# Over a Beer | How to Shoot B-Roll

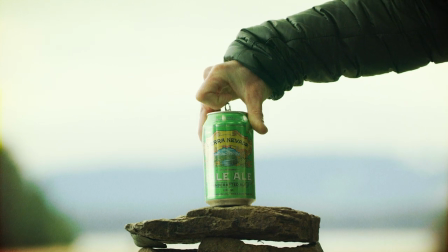5s Is there an age limit to pursuing our dreams?
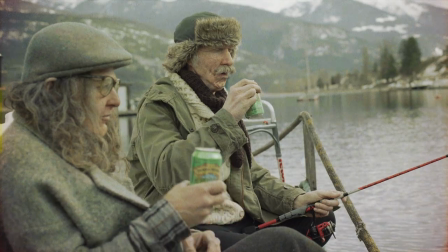11s Maybe the older you get, the more you know what you're looking for.
You don't want to go and get the shot that's from the brochure. You want to get the guy that's been there his whole life, knows the secret place, gives you the access.
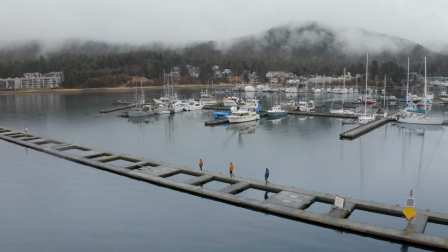25s
Those are the types of folks and places that you're looking for that gives a little bit more character to the scene that you're capturing. My name is Dutch Simpson, I'm a cinematographer with Teton Gravity Research.
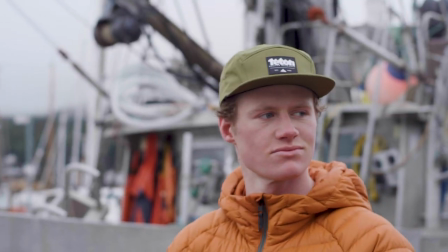36s
We're here in Juneau, Alaska with Parkin Costain, Tim Durchey, Kai Jones, and Nick McNutt.
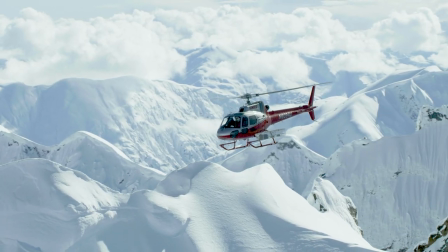44s
Alaska heliskiing, from a storytelling perspective, it's not all just spine lines and big mountain skiing.
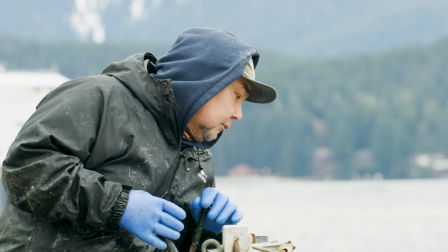51s
There's a whole history and culture that goes along with the location. In order to really fill out the entire story, we need to capture B-roll.
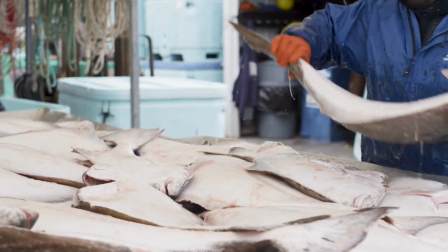59s
Supplementary footage to help tell the whole story.
Can you elongate that move anymore?
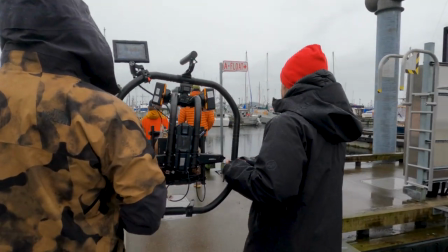64s Yeah, give it a shot. Little further. Sick.
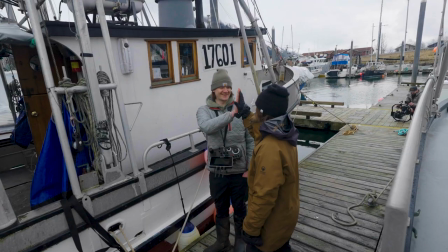69s I think we got one. It's in there. Good texture, good people.
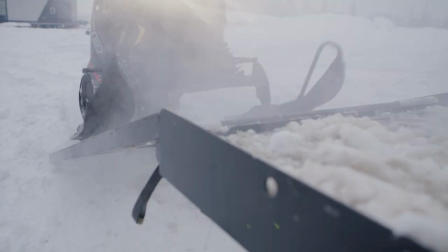75s
Capturing all of the elements that put together this bigger piece to make the action stand out.
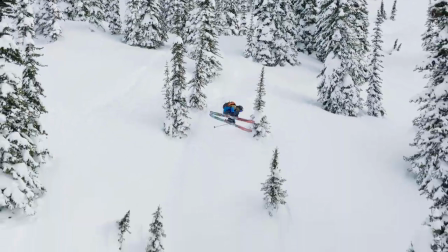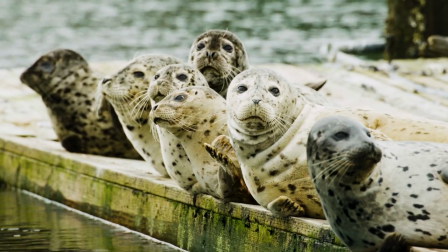89s That's a good frame, just hold that height. Alright, going left. Alright, slow move. Go ahead.
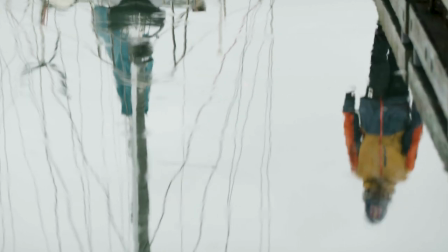96s
A huge part of capturing b-roll is just thinking about your wide shots, your medium shots, your close-ups.
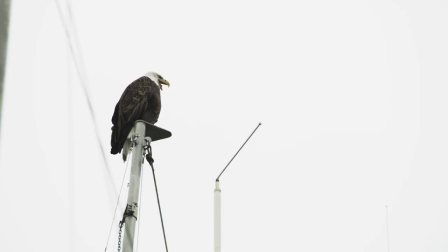103s
You're starting to see the nooks and crannies and textures. That combination of one, two, three really helps set the scene.
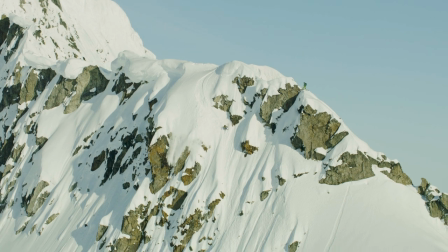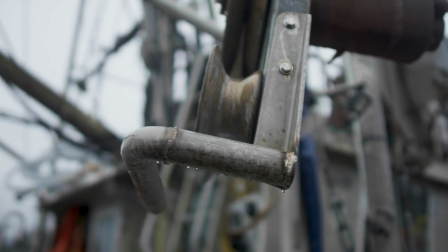120s
B-roll takes a lot of work. It's not an afterthought. And if you focus on it, it just makes all the skiing and everything you're here for that much better.